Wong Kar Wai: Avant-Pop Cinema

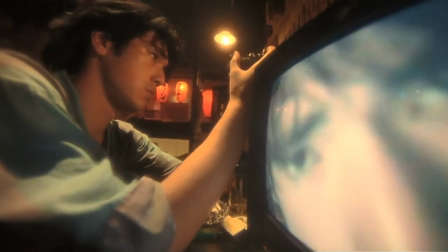"Each film has to be different," notes Doyle, "in narrative style, in structure, in its so-called look."
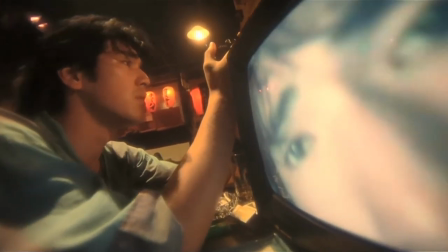Wong is proudly polystylistic.
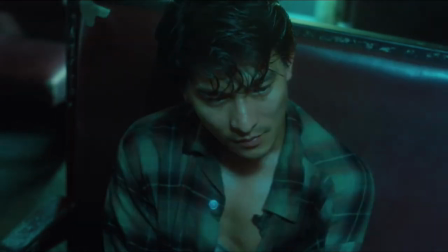Days of Being Wild has a languid rhythm with soft lighting and long takes.
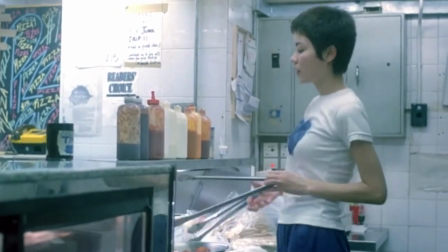Chungking Express is all high-key available light shooting,
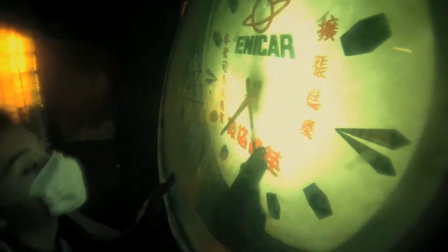while Fallen Angels indulges in an almost unprecedented visual grotesquerie in performance and camera work.
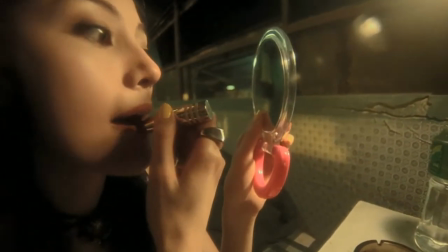Not only are the characters always shrieking or brooding,
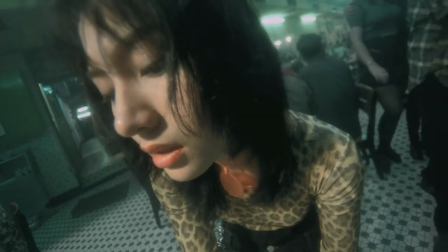but the outrageous wide-angle shooting turns them into gargoyles.
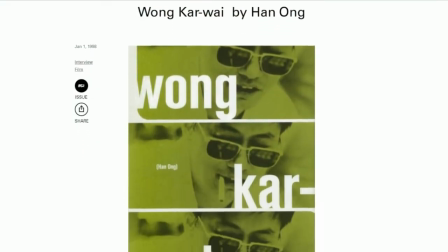Kar Wai himself says in the interview to Bomb magazine, "In Chungking,
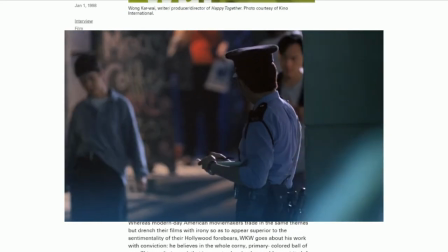we were shooting from a very long distance with long lenses, but the characters seem close to us.
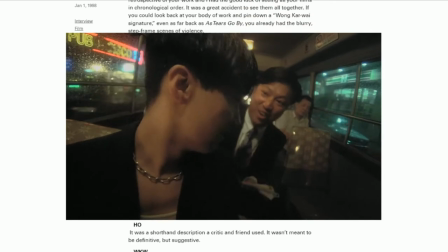And in Fallen Angels, The characters were shot with an extremely wide angle.
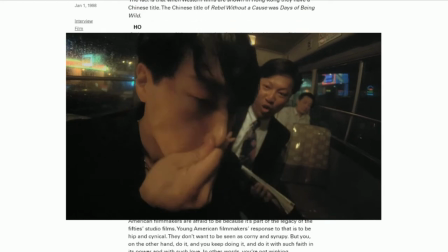The camera is very close to the actors, but they seem far away.
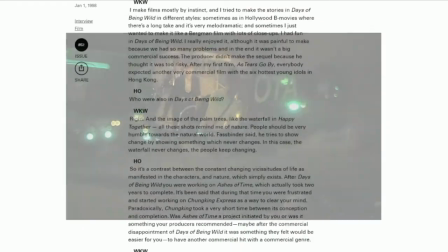The purpose of cameras in both films is that they are just like civilian cameras.
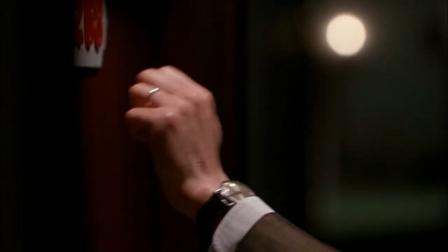And you really notice this in almost all of his movies.
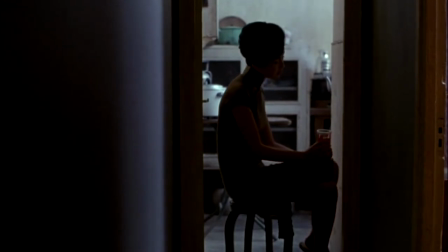While rewatching In the Mood for Love, I often got myself thinking that I, myself,
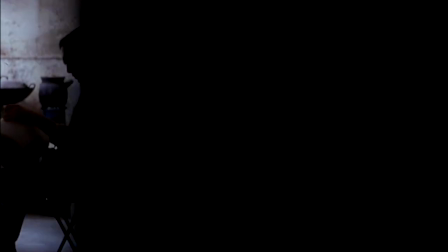was becoming an unwitting spectator, or rather a neighbor, behind a wall, listening to off-screen dialogues.
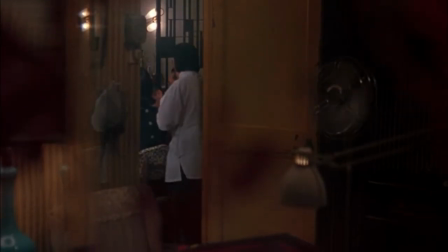And this is to be expected.
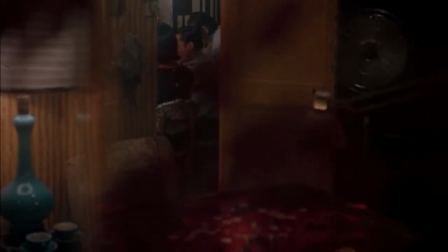In Kar Wai's works, there is no feeling that the world around is set for the camera, rather as if he subtly depicts everyday life.
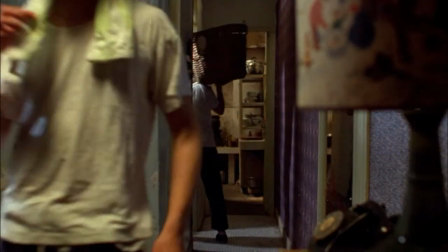But this is just the top layer, because as soon as you start analyzing every scene,
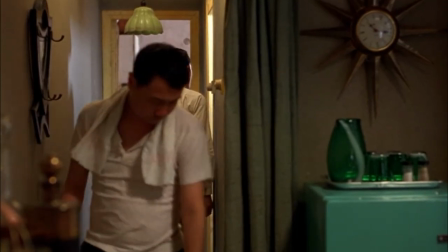you realize how everything is thought through.
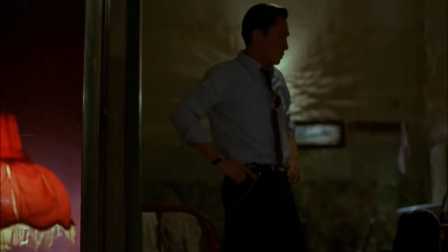The composition, characters' movement or their placement in the frame, color design,
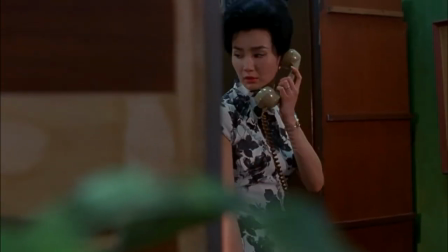style especially, and I'd like to emphasize it. This is William Chung-Suk Ping,
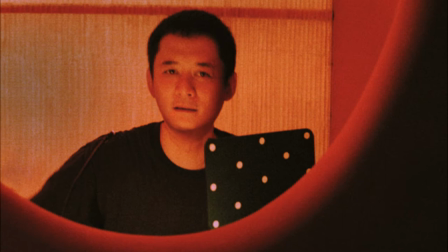producer and a person who worked with Kar Wai on multiple projects, including In the Mood for Love.
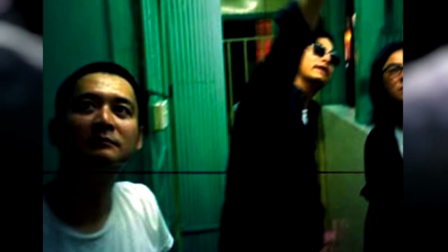Thanks to him, the film has found its definitive charm and, perhaps, the grace that the character of Maggie Chung exudes. People think I'm obsessed with the Chung-sum, but it's not true. I use the Chung-sum because the scenes called for it,
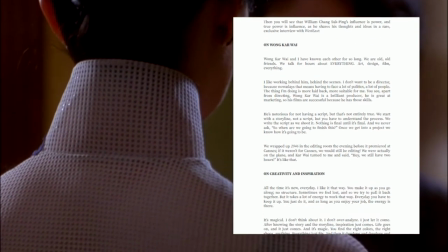because it was what people wore during that period, because that dress is all about restraint.
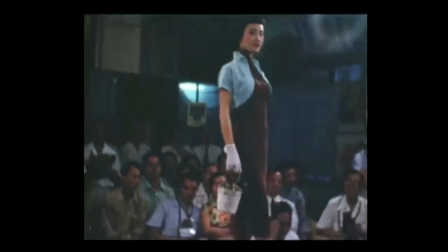My mother and my aunties were Shanghai ladies. They never come out unless they're made up, coiffed, and dressed.
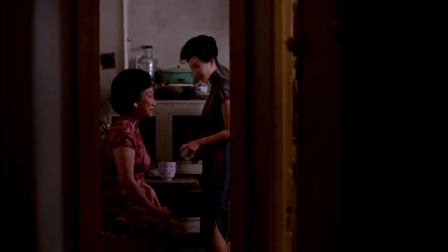Another thing is that the Chung-sums I chose were supposed to look really tacky, with the fabrics in loud, bad taste.
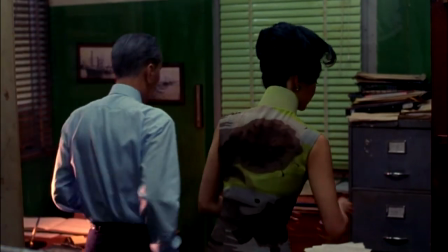But when Maggie Chung put them on, and Christopher Doyle did his lighting and with all the other elements,
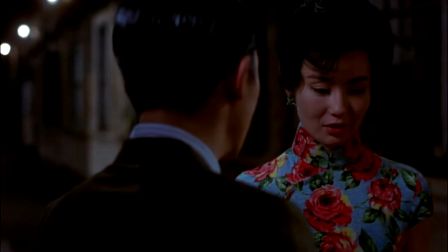the Chung-sums ended up looking beautiful and glamorous. In the end, it's all about presentation, isn't it?
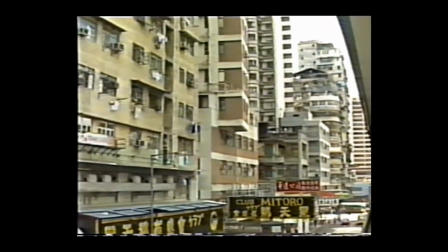Talking about West and East, he also notices,
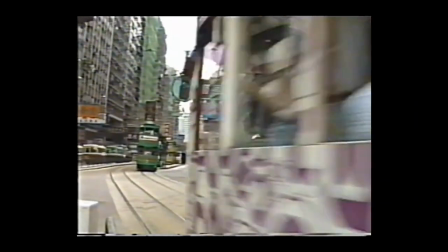I think the best thing in Hong Kong is how both cultures come together.
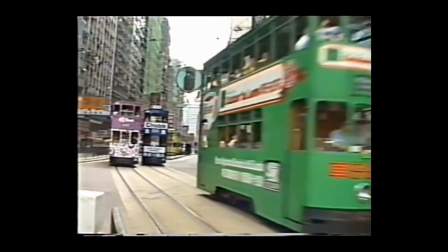It's not like that anywhere else. This is so special. We should make use of this thing.
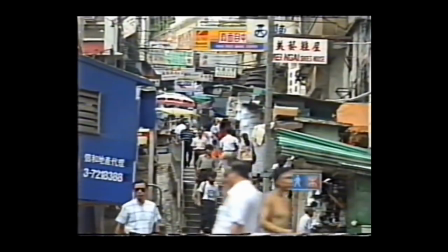It's in our education, our identity.
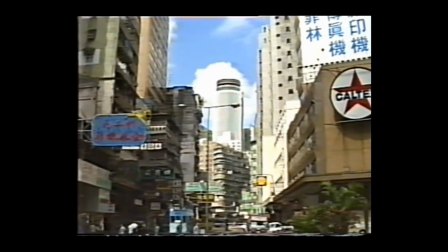You can use the Western side of you, or you can use Eastern side whenever you want.
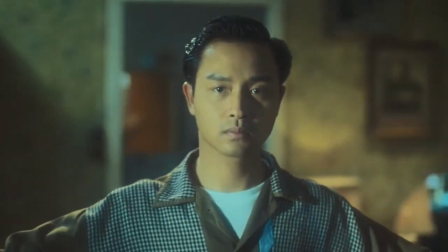Taking his words and Hong Kong's cultural origins into account,
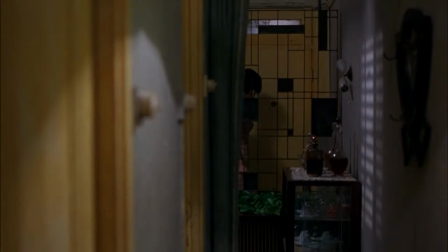I'd personally say that image in Kar Wai's movies can be associated with the eclecticism of European modernist style.
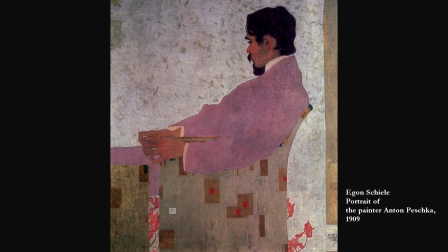A human figure surrounded by bright abstract spots, flecked with real objects and ornaments.
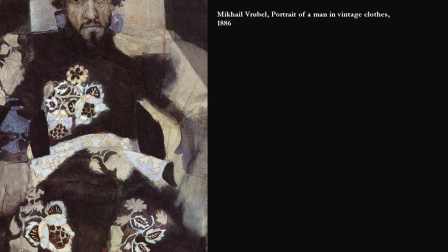I see a certain similarity in the fact that modernist artists drew
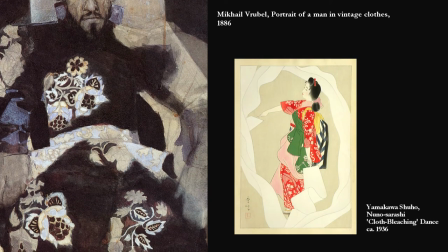great inspiration and example from the paintings and graphic works of Oriental art,
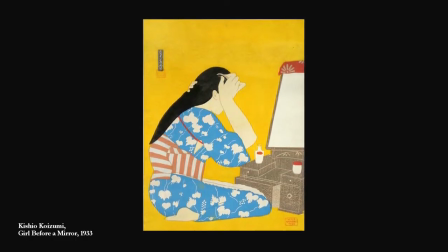one of the features of which was the transition from a painting as a
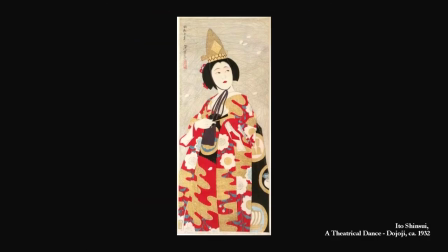recreation of the visible world to a painting as a second reality,
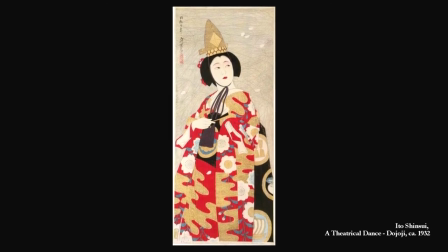creating some other image of a reinterpreted environment, thus leading to a never-before-seen mix.
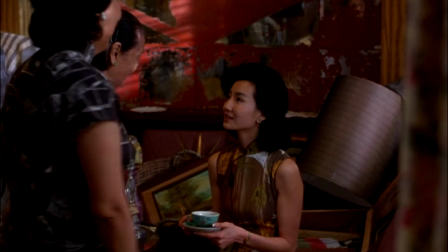Wong Kar Wai shooting his films in a city where Eastern and Western
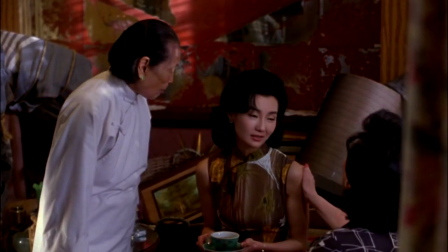cultures live side by side elevate this phenomenon to the absolute.
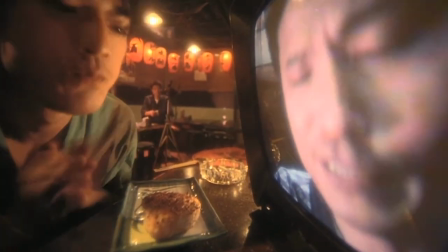Most of the filmmaking in Hong Kong, even now, is very lyrical, very smooth, and always very traditional.
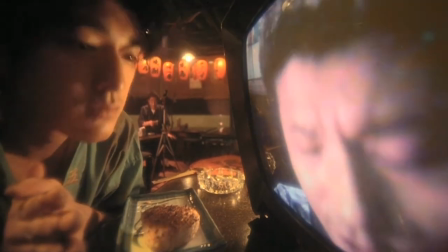Of course, MTV has become something very formulaic, but in the late 80s, when it was first shown in Hong Kong,
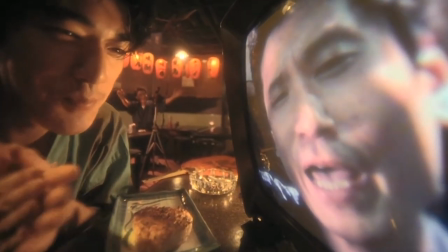everyone was really impressed with the energy and the fragmented structure.
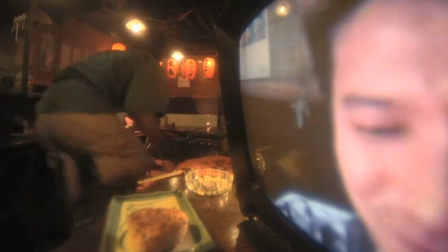It seemed to new directors that they should follow it.
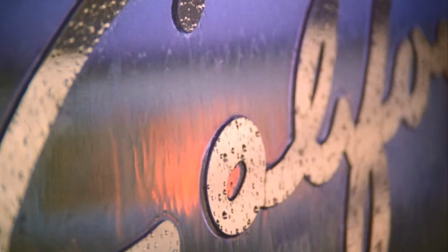Then there's Wong's signature slow motion, which unites both of these approaches.
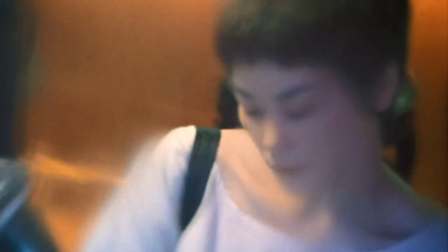He goes on to stage his shots so that actions in different zones unfold at different rates.
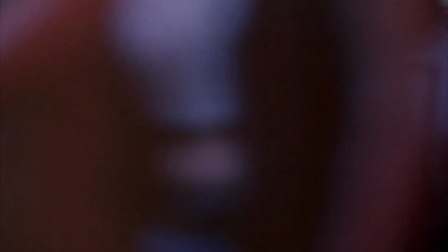The most famous and most spirited example is the shot in Chungking Express in which Officer
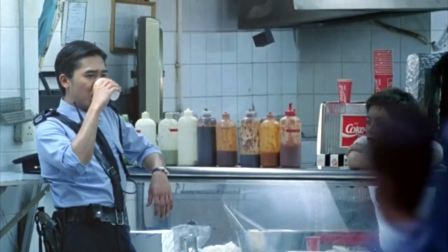633 is slowly drinking coffee at the snack bar as crowds flash by.
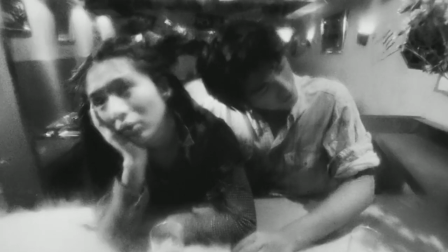Or dissolving melancholy in Fallen Angels, which lasts 2 minutes on screen, but it took 12 to shoot.
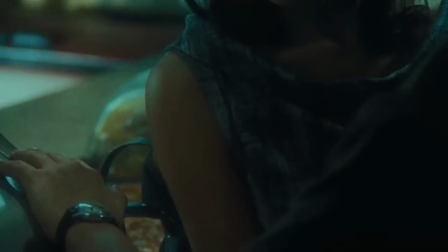And time is important in Kar Wai's movies.
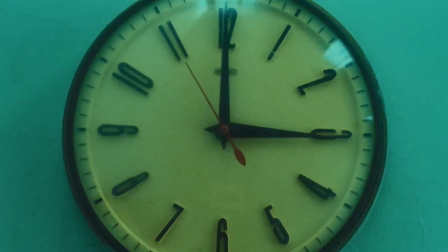The clock is shown very often, not only to help us grasp the passage of time in Never-Ending Night,
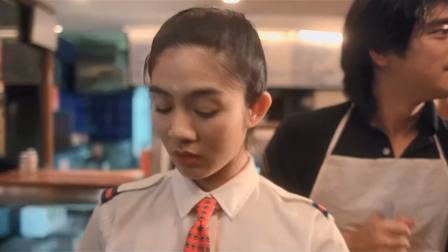but the characters themselves are constantly watching it,
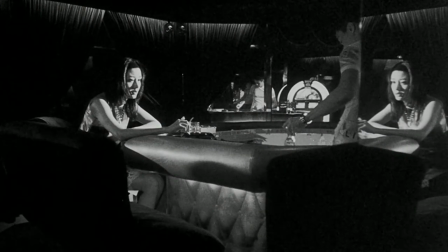laboring under due dates or meditating on missed chances and mistaken choices.
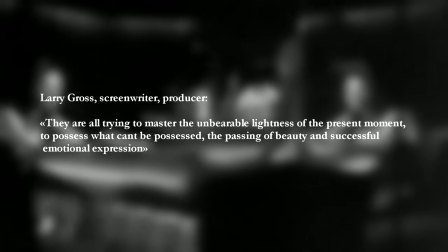They are all trying to master the unbearable lightness of the present moment, writes Larry Cross,
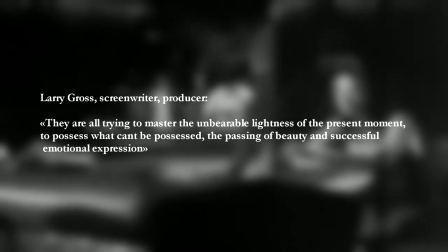to possess what can't be possessed, the passing of beauty and successful emotional expression.
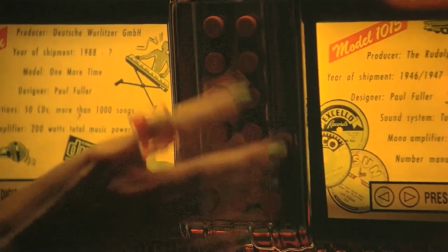Wong's films center on isolated characters hanging out, usually to the accompaniment of soulful music.
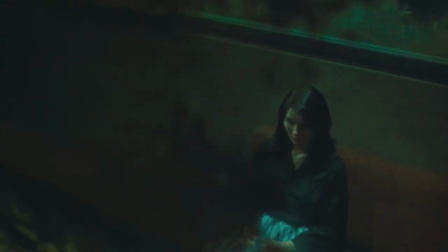Like Ozu and other filmmakers interested in transcience, Wong fills his films with images of mutability,
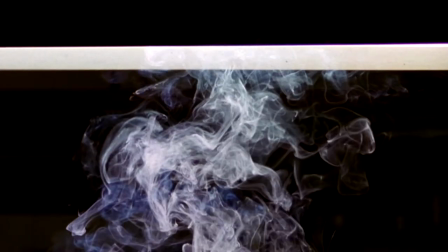boiling clouds, wafting steam, and cigarette smoke,
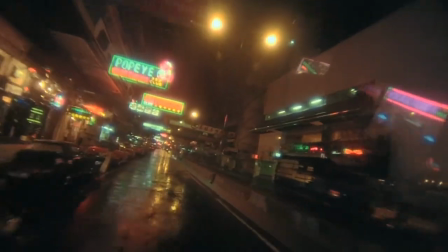zigzag traffic patterns and pulsating city lights, shadows that drift across a landscape.
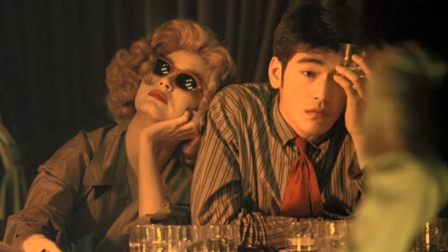These stretches of downtime are broken by sidelong conversations, bursts of physical activity,
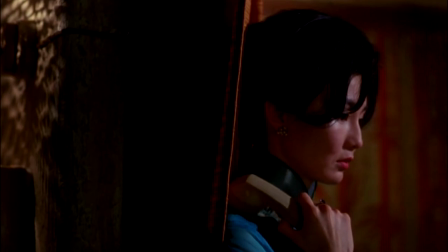and epiphanic moments in which characters realize an ineffable truth about themselves or the world.
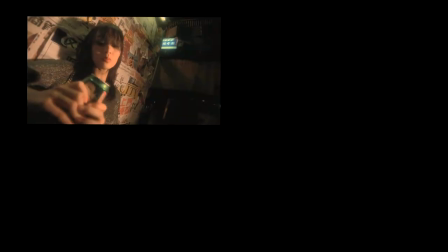This core rhythm of wistful waiting, disjointed interchanges,
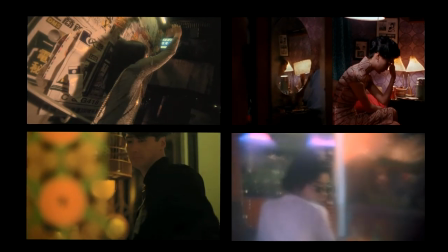violent action, and epiphanic revelation is laid out in rich, vibrant images.
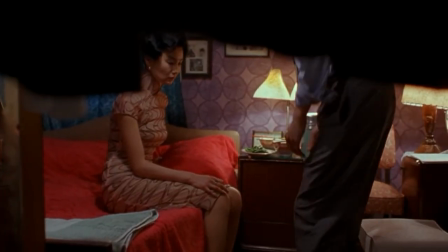And all of the above happens in very confined spaces,
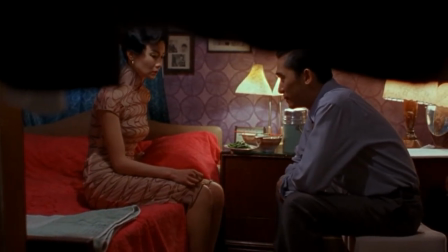clashing and creating a visual concentrate for us to dissolve in.
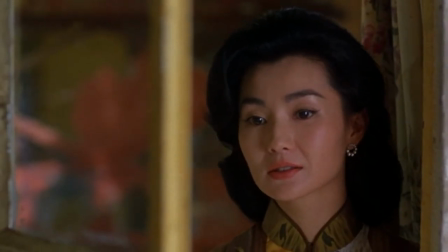And in the moment of emotional climax, release,
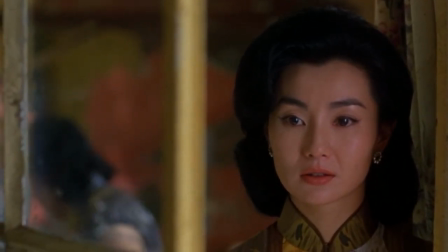expansion of the world around, and boundless sky above characters.
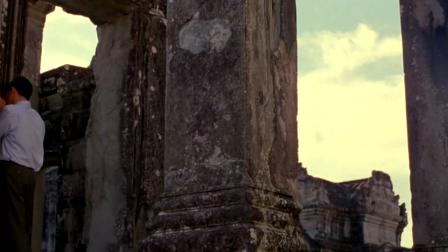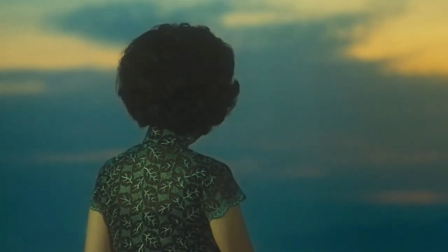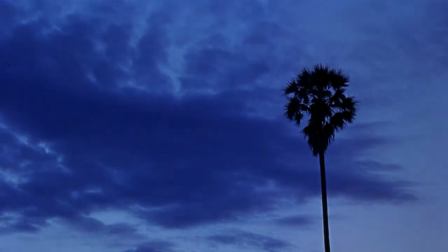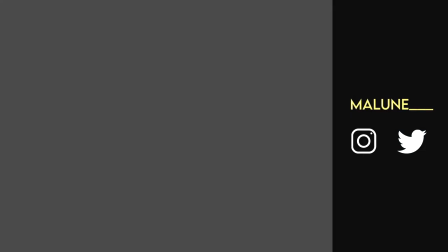If you're listening to this part, I hope that you've perhaps learned something new, noted these film's recommendations, or simply enjoyed the video.